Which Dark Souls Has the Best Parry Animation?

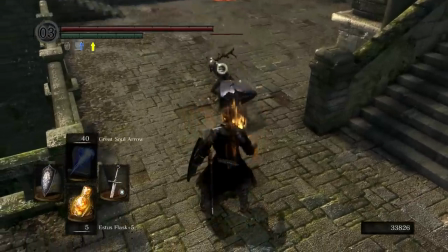[8:02]
If everybody's animated on the same skeleton, then they can all pull from the same library of animations.
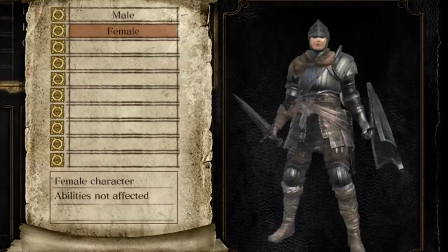[8:08]
But the animators did create a slightly different idol stance for feminine characters, just to make them feel a little different.
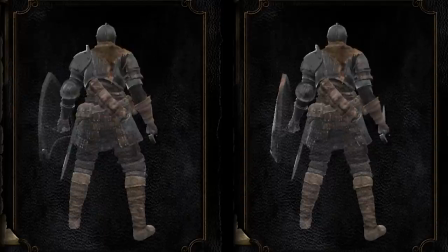[8:14]
And the problem appears to be that all of the animations are designed to transition back into the standard idle animation, not the feminine variant they made.
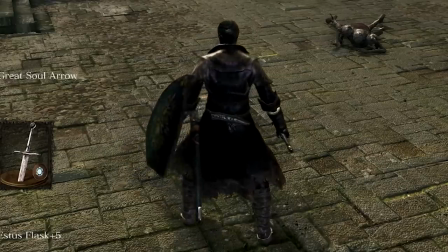[8:23]
And so, as she finishes the riposte, we see her step back into her default pose first, then quickly shift into the fem one that she's meant to be using. It's another tiny polish thing and not that huge a deal. Theoretically, this could be fixed by having that blend start much sooner,
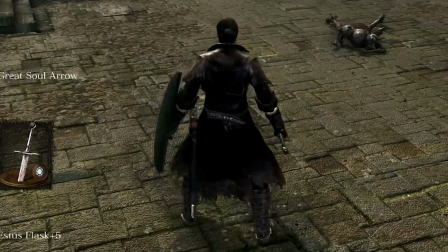[8:39]
like maybe here, so that by the time she hits this pose, she's already in the correct idol stance.
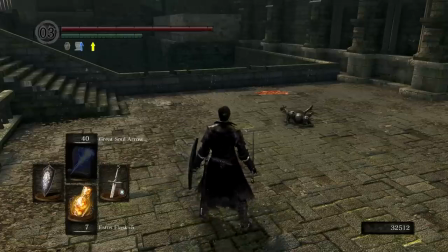[8:44]
But maybe there's some technical reason that wasn't possible for them. I don't know. Alternatively, if they had some more room in their animation schedule,
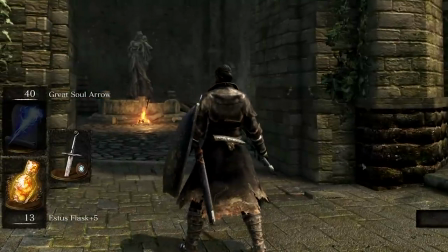[8:52]
an even better fix would be to create some custom transitions so that femme characters could transition directly back into their own idol, instead of going to the masculine one first.
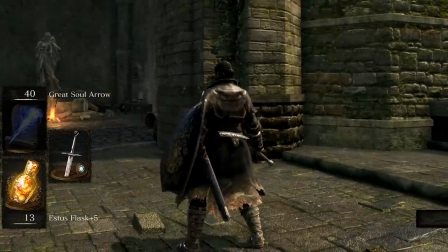[9:01]
But I'm guessing this was considered a pretty low priority problem, so they just opted to accept that minor bit of jank and move on.
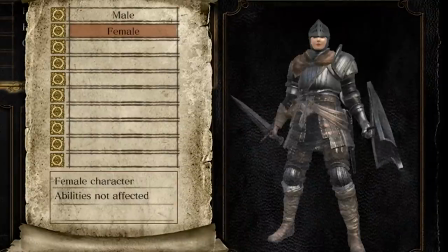[9:08]
I would argue that just not having a different idol stance for the female characters would be the preferable fix in this case, but alright, fair enough.
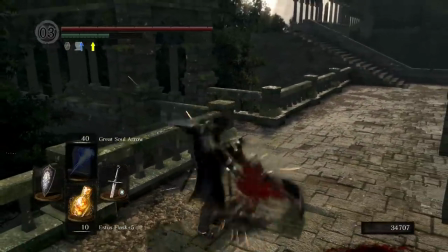[9:16]
Overall though, I would say this animation's pretty successful. Slightly lacking in polish maybe, but that's pretty par for the course for Dark Souls 1 animation.
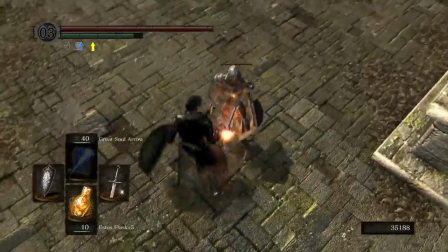[9:24]
What matters is that it feels great in the moment, clarity is good, solid 4 out of 5 stars.
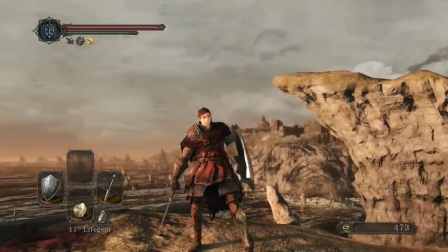[9:29]
But let's move on to the sequel, Dark Souls 2. The entire structure of the parry and riposte here is very different.
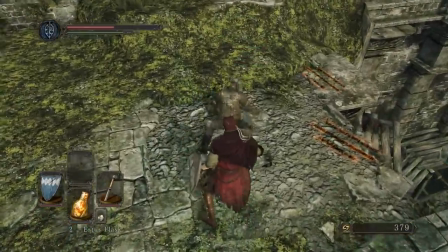[9:37]
Parry the enemy's attack, and now they will fall on their butt. And from there, after a slight delay, you can follow up with a riposte.
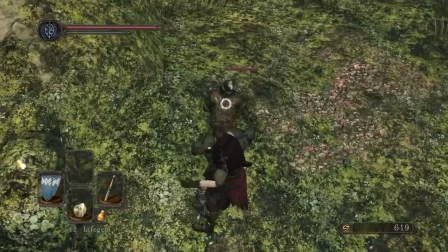[9:44]
First, let's talk about the good things. That weird blend back into the feminine idol pose at the end?
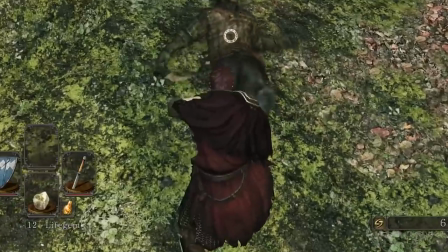[9:49]
That is now fixed. It appears that both masculine and feminine characters use the same idol pose here, so that problem just kinda sorted itself out.
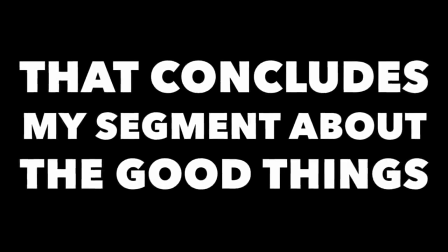[9:57]
Hooray! And that concludes my segment about the good things. I hope you enjoyed it. Now, let's start with the parry.
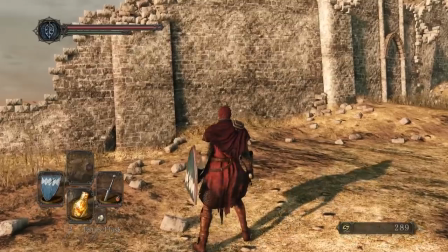[10:04]
It is similar to the original, but the posing is weaker. She's not hitting that wide stance anymore, which was a big part of what made the original parry look so powerful.
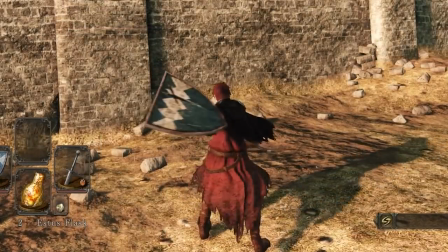[10:13]
And look at how the movement ends. You see the way she brings the shield even further around on the swing, all the way behind her body?
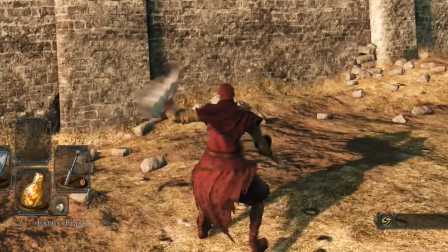[10:20]
Now, on the one hand, it does make for a wider arc on that swing, which could suggest more power behind it, right?
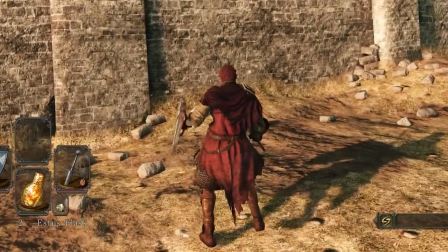[10:26]
But that's coming at the cost of clarity. Look at the silhouette here at the end.
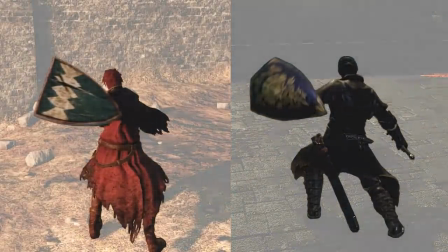[10:31]
Now, compare that to the posing in the original. You see how much more clear that looks? You need that clarity in Souls combat.
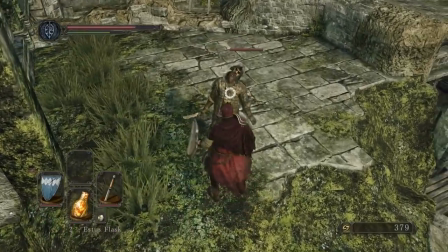[10:38]
And I would argue that the enemy's reaction to being parried is a pretty big downgrade, too.
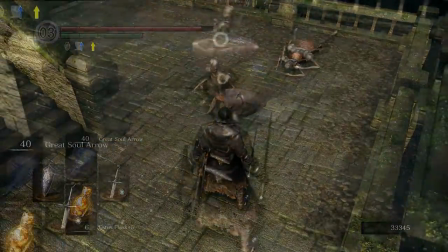[10:43]
The original might have felt soft, but seeing the enemy's weapon get slapped away by that shield felt pretty great.
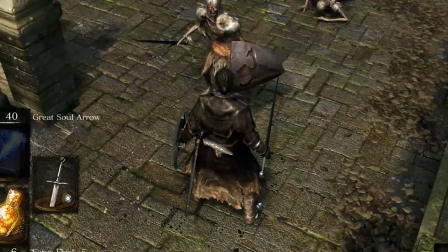[10:49]
And it clearly conveyed that, hey, you deflected that incoming attack. Good for you. Here, the parry reaction seems to ignore the attack deflection entirely.
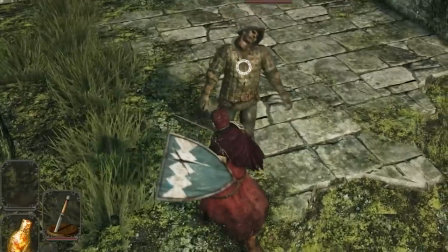[10:58]
Instead, they react like your parry is more of a shield bash, smashing him in the face.
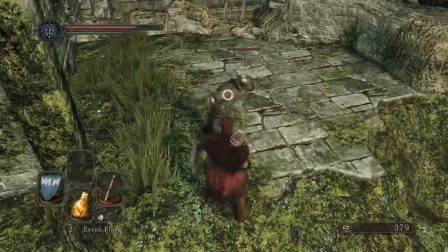[11:03]
Which, okay, that's kinda fun too, but in the heat of combat, I would argue it's just slightly less clear as a reaction.
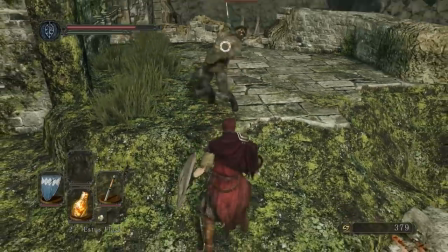[11:10]
I'm definitely nitpicking at this point, but those tiny clarity issues can pile up fast.
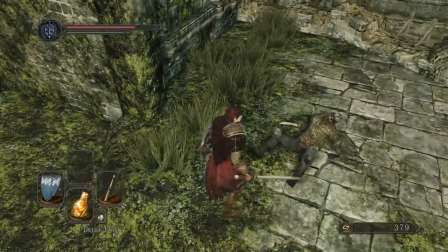[11:15]
Then the guy just sits there dazed, which is kind of more goofy looking than anything. It's like, whew, your parry just gave this holo a lot to think about.
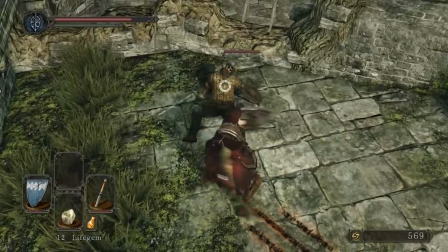[11:24]
And you have to wait for his fall animation to finish before you can do your riposte.
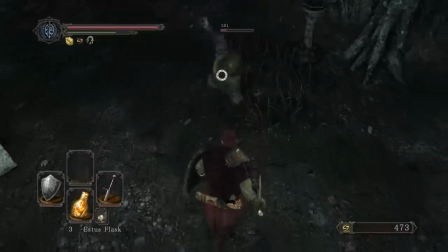[11:28]
Hit the button too early and you'll just attack, completely losing your Riposte opportunity, which feels really finicky.
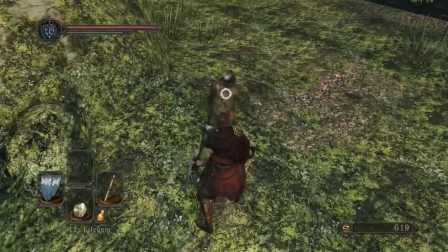[11:35]
And bad. And the Riposte itself is also not great. The characters warp into position for the synced animation.
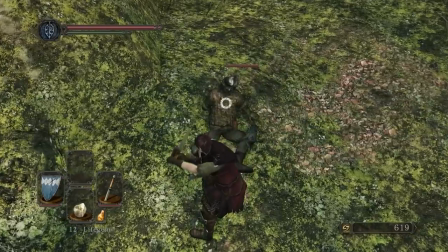[11:42]
Then comes the attack, which to their credit doesn't have those noticeable hitches that the original had, but the clarity on this stabbing attack is bad.
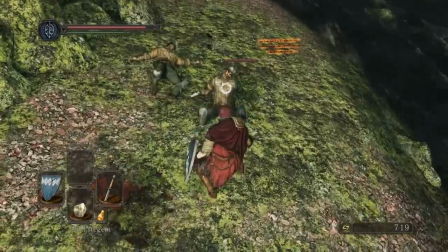[11:51]
Your weapon making contact with the opponent is completely obscured by your character.
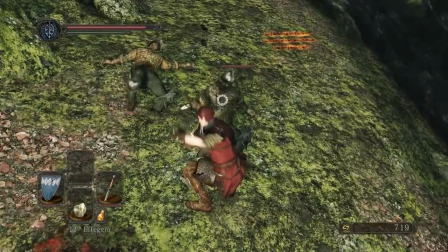[11:56]
The camera still does its zoom, which is great, but what is there to zoom and emphasize here?
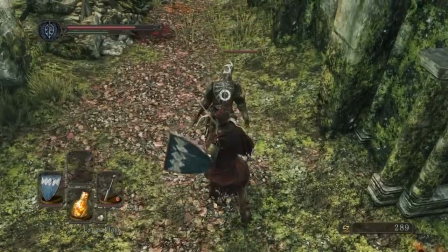[12:01]
You can't see what happened. In terms of both silhouette and clarity, this riposte is very bad.
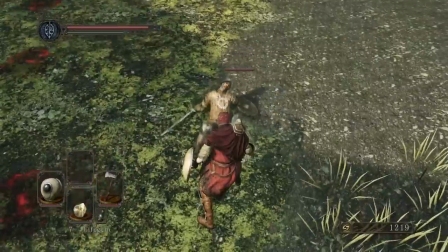[12:09]
Maybe it looks better with an axe.
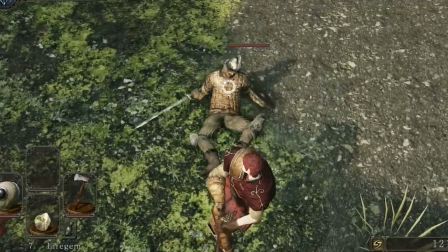[12:13]
Wow, not really. I mean, the swing itself is more clear, but something about the perspective makes it feel like it almost isn't reaching the enemy.
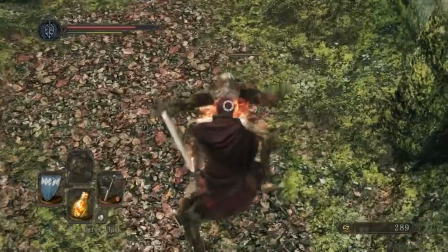[12:21]
Why does every one of these attacks seem to be aimed at the crotch anyway? Like, I'm not saying it's not effective, it's just...
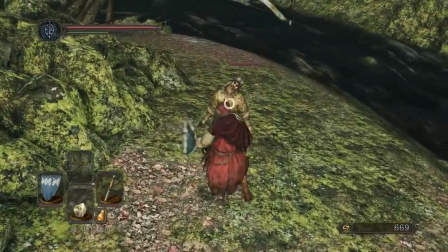[12:28]
Like, right? Listen, I love Dark Souls 2, like, a lot, but yeah, this Parry-Riposte combo is a pretty major downgrade.
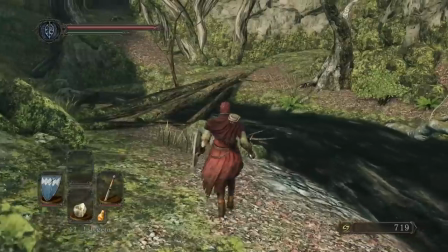[12:37]
And that's the thing, it's not like there aren't ways to improve upon the original, which makes the Dark Souls 3 version of the Parry and Riposte even more baffling.
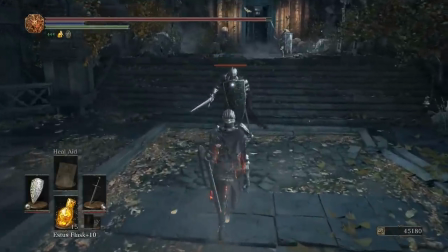[12:46]
So Dark Souls 3 brought a lot of the player character animations back to the way they looked and felt in the original, so the parry and riposte are probably gonna look pretty familiar.
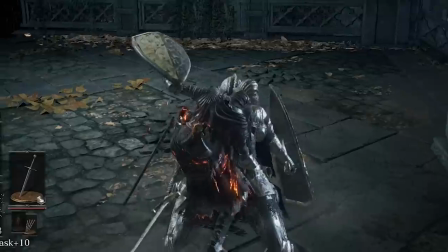[12:55]
And there are a couple of improvements here. That little masculine to feminine idol blend?
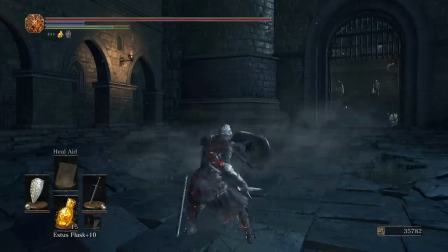[13:00]
Fixed. And the posing on this parry is even more clear. Just look at the snappy extension on that arm as the shield comes around.
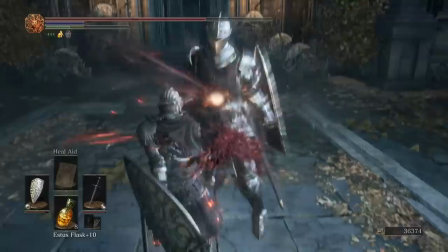[13:07]
WHABAM! But the weird thing to me is that all of the rest of the polish problems that existed in the original are still in here.
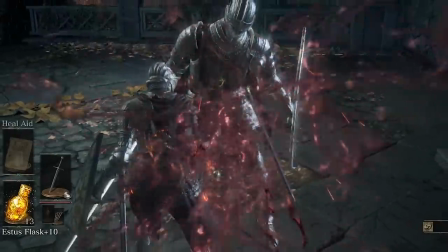[13:15]
That hitch in the stab animation? Still there. In fact, now there's even a new hitch in the upper torso at the start of the parry.
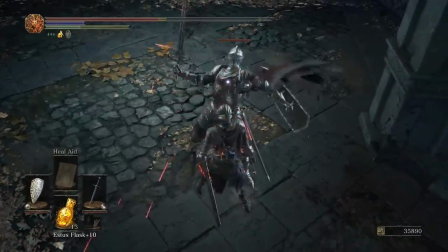[13:23]
How did that get in there? And not only that, but the enemy character is back to standing straight up in anticipation of the Riposte, just waiting for it to land.
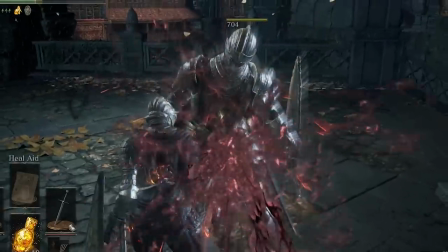[13:32]
It's like the enemy just suddenly forgot you were fighting. I don't know what they're going for here.
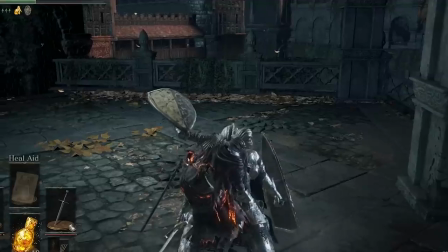[13:38]
Especially because they've gotten this right before. Look at the Riposte reaction in Demon's Souls.
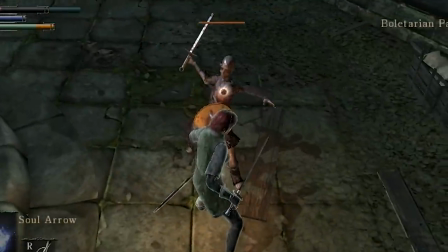[13:44]
You see how they just hang in that parried state right up until the counter-attack lands?
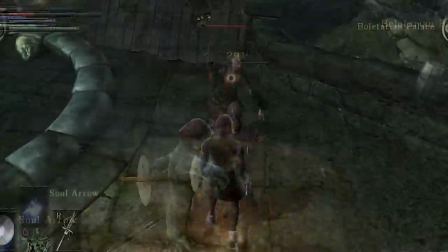[13:49]
Sure, they look a little disoriented from having their attack deflected, but they do still feel like they are engaged in the fight you're having.
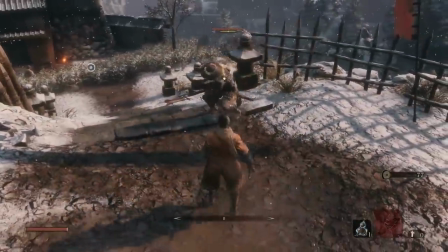[13:57]
And they nailed this recently with Sekiro, too. The enemy looks staggered and off-balance right up until the death blow connects.
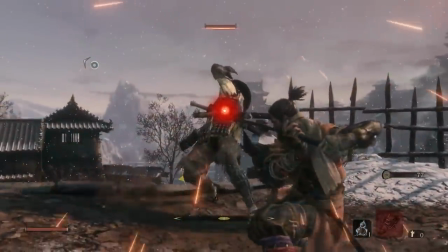[14:04]
The reason this works for me is because it feels like the attack is catching them before they even have a chance to react.
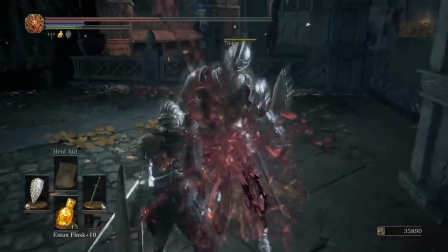[14:09]
Whereas this looks like the character IS reacting to your incoming attack, just in a really bizarre, passive way.
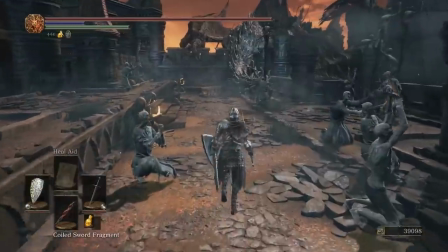[14:17]
Okay, to be a little more charitable about it,
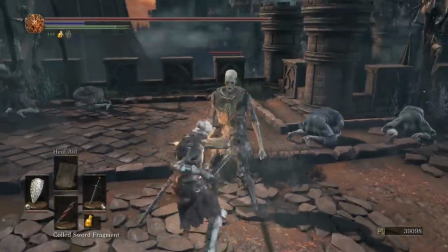[14:19]
I'm guessing the reason they brought this back is either because they really wanted the animation to feel familiar to longtime fans, which, okay, fair enough,
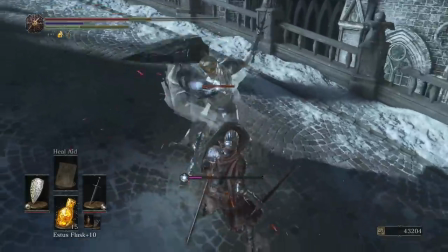[14:27]
I get it, or because they just decided to reuse the old animation and save that time for other things.
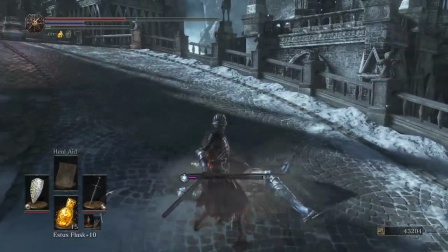[14:33]
And fine, I get that too. Dang it. Well, at least the Axe Riposte looks cool.
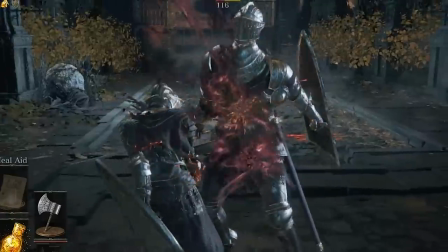[14:38]
Hang on, is that a crotch shot again? Dark Souls, are you alright?
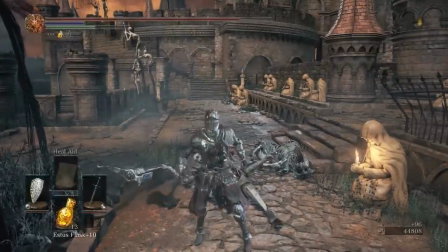[14:43]
You know, going into this, I just assumed that Dark Souls 3 was gonna take an easy win here, but looking at all these together,
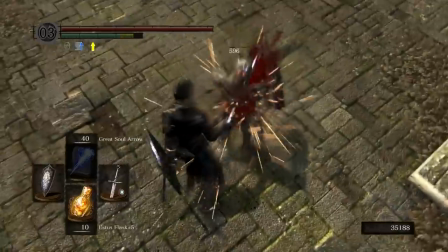[14:50]
yeah, I'm giving it to Dark Souls 1, because that original animation was good enough for Dark Souls 3 to borrow it without adding any polish on top.
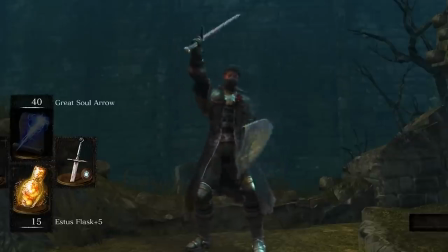[14:57]
And with that, I've just spent 15 minutes proving to you once and for all that...
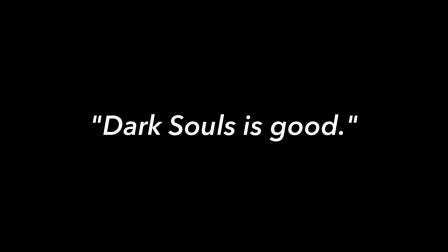[15:03]
Uh, Dark Souls is good. You're welcome. Anyway, I think that'll do it.
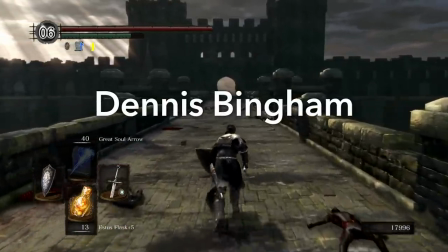[15:09]
This animation topic was requested by Dennis Bingham and voted for by New Frame Plus' Patreon supporters.
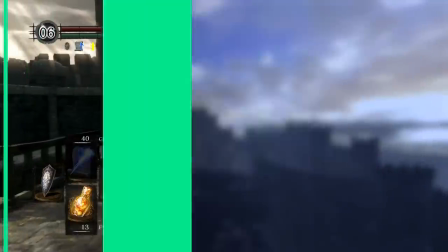[15:16]
If you would like to take part in future topic votes, or request an animation for me to analyze, consider supporting the show on Patreon, like all of these top-notch individuals.
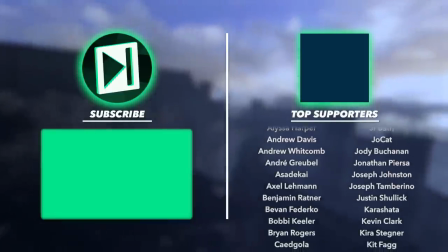[15:24]
Look at them. So great. Anyway, thank you for watching, and I will see you next time.